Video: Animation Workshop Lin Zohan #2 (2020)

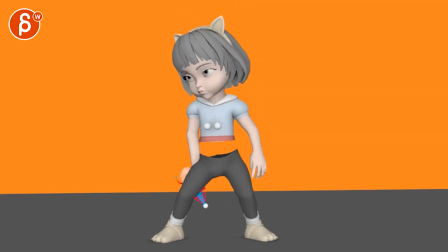[0:03]
all right let's play this in full first there is no sound cool weapon
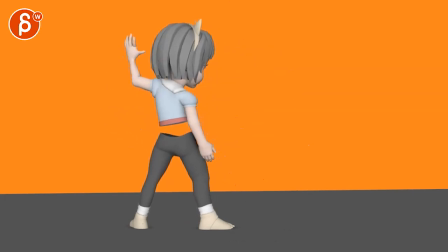[0:10]
skills she's got funny feet and she's got no belt or waistline
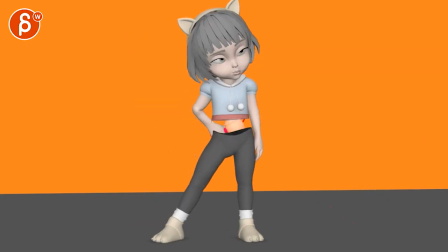[0:16]
ow cool all right let me just minimize this
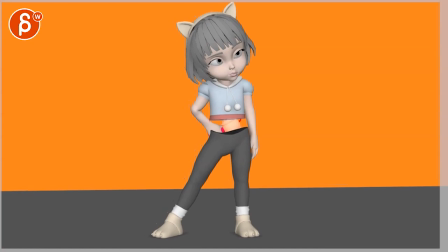[0:23]
or make this a tiny bit smaller so we can see the actual framing um where i would technically zoom out a tiny bit so that we don't have a tangent with the tip of the ear right there so it would be more something that's generally like this like you have that much
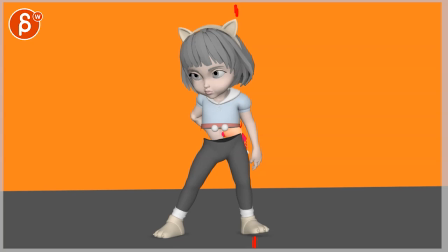[0:40]
negative space here and there and I'm gonna change my fancy colors
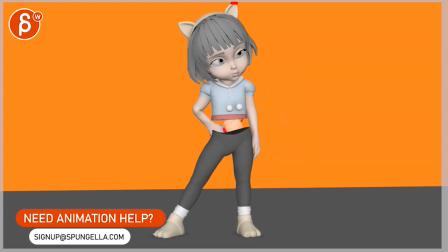[0:45]
given the background watch this is I'm not even looking at part of mechanics first it's silly what I'm doing here but watch out her eye one's going this way one's looking out this way so I would look at moving just that one eye a bit over for a nicer pose but let me just look at the overall body first the
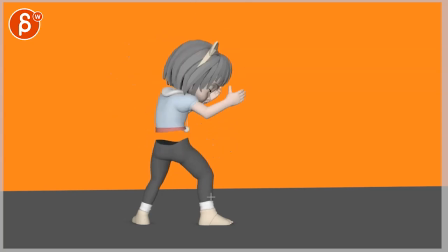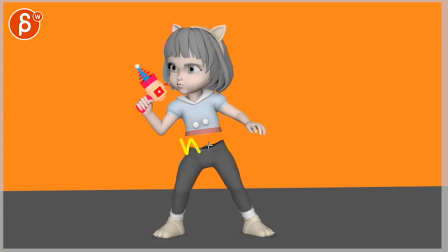[1:15]
main thing there's some timing things where i think we can spruce up the timing a little bit more i got a question about that holder and the main thing would be watch out
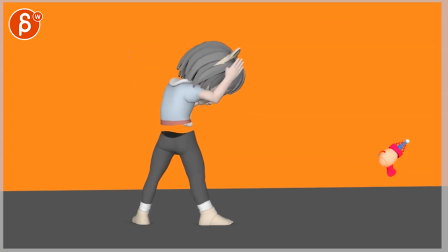[1:23]
there's a lot of moving in the legs where you got the over extension of ik legs pop up pops there
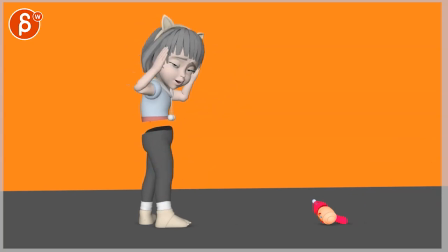[1:30]
pops there overextended so stuff like this here be careful i
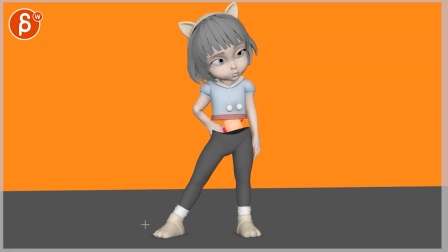[1:40]
think this is interesting i mean there's something where this is fairly straight you might want to push that moment a bit more or just that overall pose and maybe even give this a bit of a slight bend in that leg but where you want to bring that chest the lower body then that chest over this way
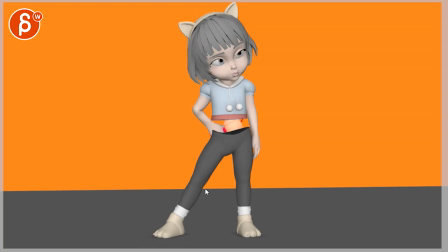[1:58]
where she then is in that look so you have an overall line of action more like this there's a slight blocky feel of that so i feel like that is not quite helping and again um probably the surprise of the guy will be better without that hole uh i don't see anything
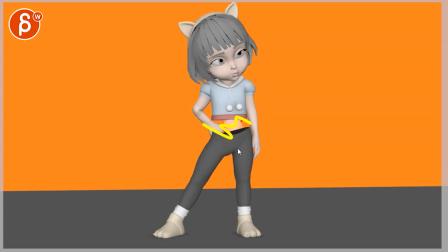[2:15]
in the in the email no i'm not sure no so this is just a question for you let me know also pose wise does this rig have controls where you can take this ankle and move it back to get a bit of
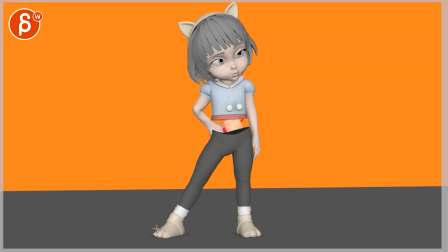[2:31]
a nicer look into something like this where it doesn't feel like that just be careful
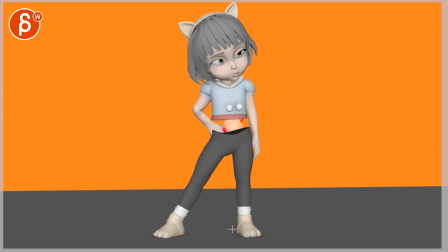[2:38]
so yeah i would push that a bit more and then even that leg being so straight you can even have a slight lean over with this and maybe even one foot up with a bit of a thing like that and then with maybe a bend here and you can have that arm here
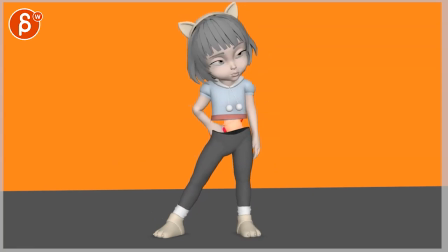[2:54]
just pushing that pose a bit more so then you can get into this i mean like you can have maybe a change from that what i just drew crappily a horrible drawing
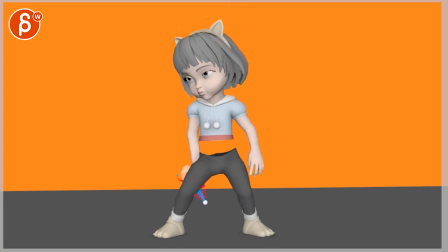[3:04]
into this to then get into that i don't mind going down as anticipation just watch out there seems to be a lot of i
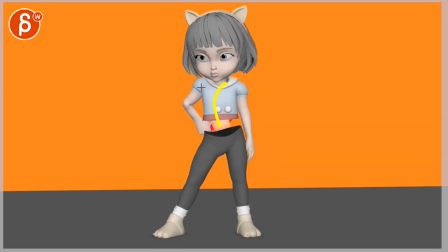[3:16]
would do that through a bend over the squash this seems like a massive scale change again it's almost weird not having
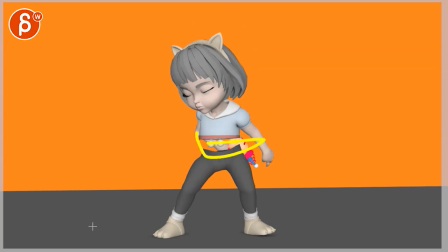[3:22]
this it's a bit distracting not having that and having that hole there but it seems like a weird scale as opposed to a bend over going down but since you are also moving this way i will personally instead of going straight down i will bring that root over to a bit of an arc hole out this way instead of doing
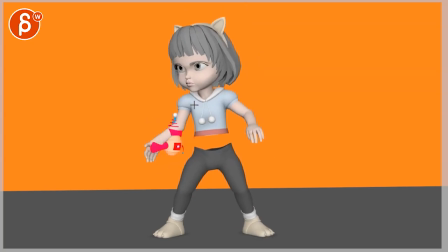[3:41]
that but then when she brings out that weapon a couple things a you're getting very close forming tangents here overlapping forming tangents there and again being very close and having a tangent in that rest pose so for me it would just be going down out this way and then
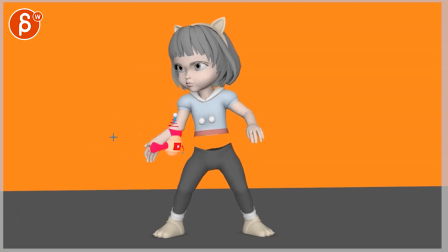[3:59]
that's cool i mean i like this idea it's just a bit like the pivot is weird because it's pivoting off of here so question for you is this a magical thing that she's doing or are we just accepting that she threw it and then let's go it's just a pivot off of there where it could
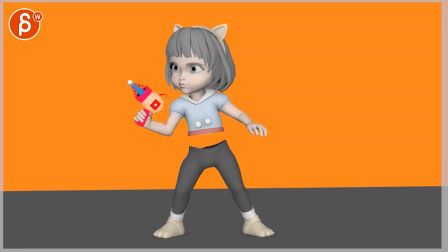[4:19]
be around here ish more i don't know if that's picky or because it's so fast i guess it works but maybe there's a trigger thing and she just has that finger in it and that's where it twirls so that you have something like that all lots of questions for you but
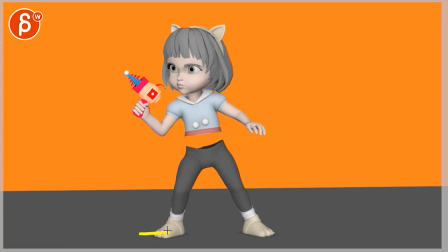[4:37]
once you're done with this to me then it would seem like why not push this whole thing further into something like that with my horrible drawing so it's not this seems fairly all very straight and then kind of parallel you know there's
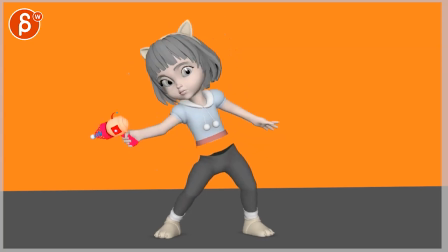[4:52]
a lot of it could just be push in terms of a dynamic pose like something like that feels a lot better
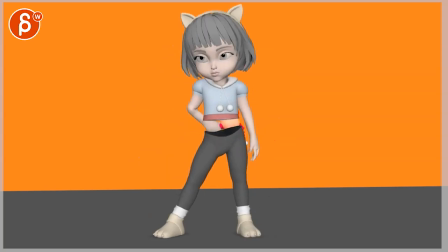[5:03]
now what happens though is that even though i mean i would push those poses but then you go from
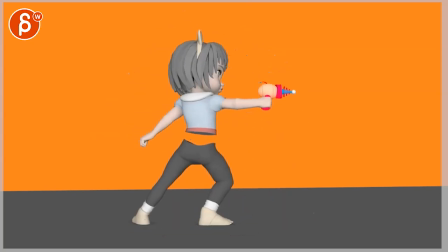[5:10]
pose to pose to pose to another pose and the timing is almost a bit even
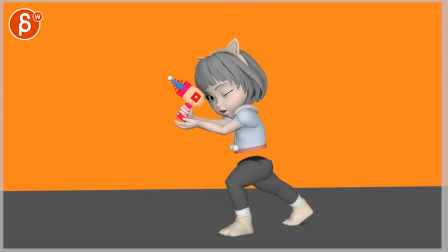[5:16]
where it's kind of like one and two and three and four you know i mean so this is
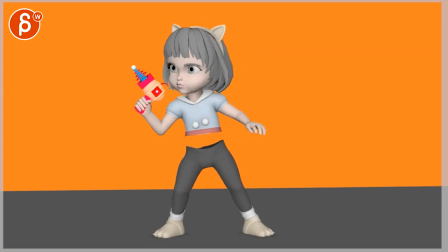[5:22]
where the timing issue comes in where you would do kind of a wait and then haha it's kind of like i have it and then
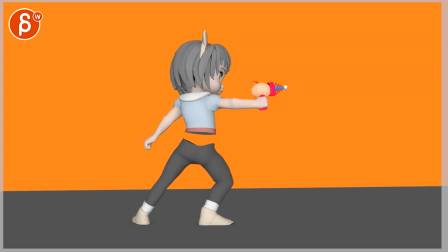[5:28]
and then you have three faster poses so i would generally watch out for your
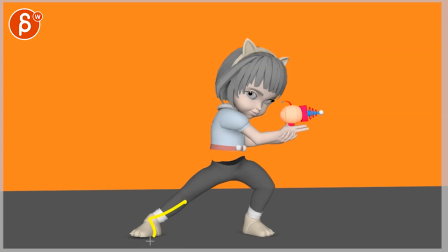[5:34]
timing again that ankle is so broken there um if you can do something with that rig i'm not sure otherwise you have to tilt that foot over and do some some posing two camera shenanigans um getting back
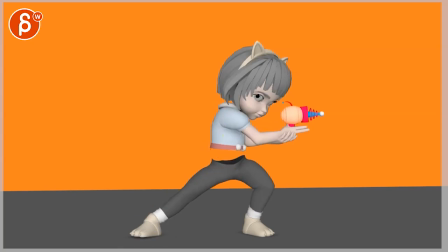[5:47]
into this again it feels like it's very much like this where i would tweak that line of action just a bit more watch out this seems a bit weird where that weight i mean if this goes off
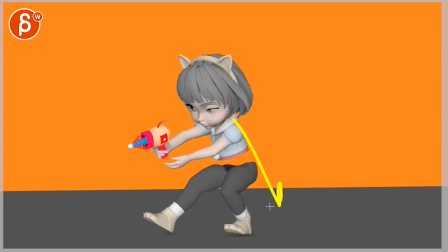[6:02]
the ground and sliding back she would start to fall back or
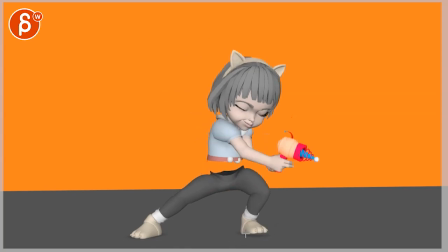[6:07]
i would really make sure this really pivots off this back section there and it doesn't translate over it's a
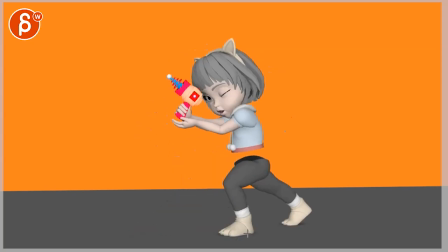[6:12]
nice heavy pivot into that this feels a bit better in terms of the posing but to me i would tweak the timing of all this which potentially might tweak some will change some poses
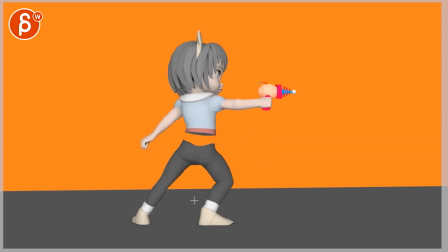[6:28]
as well then you can hold here again this feels a bit too straight where you can push that line of action a bit more and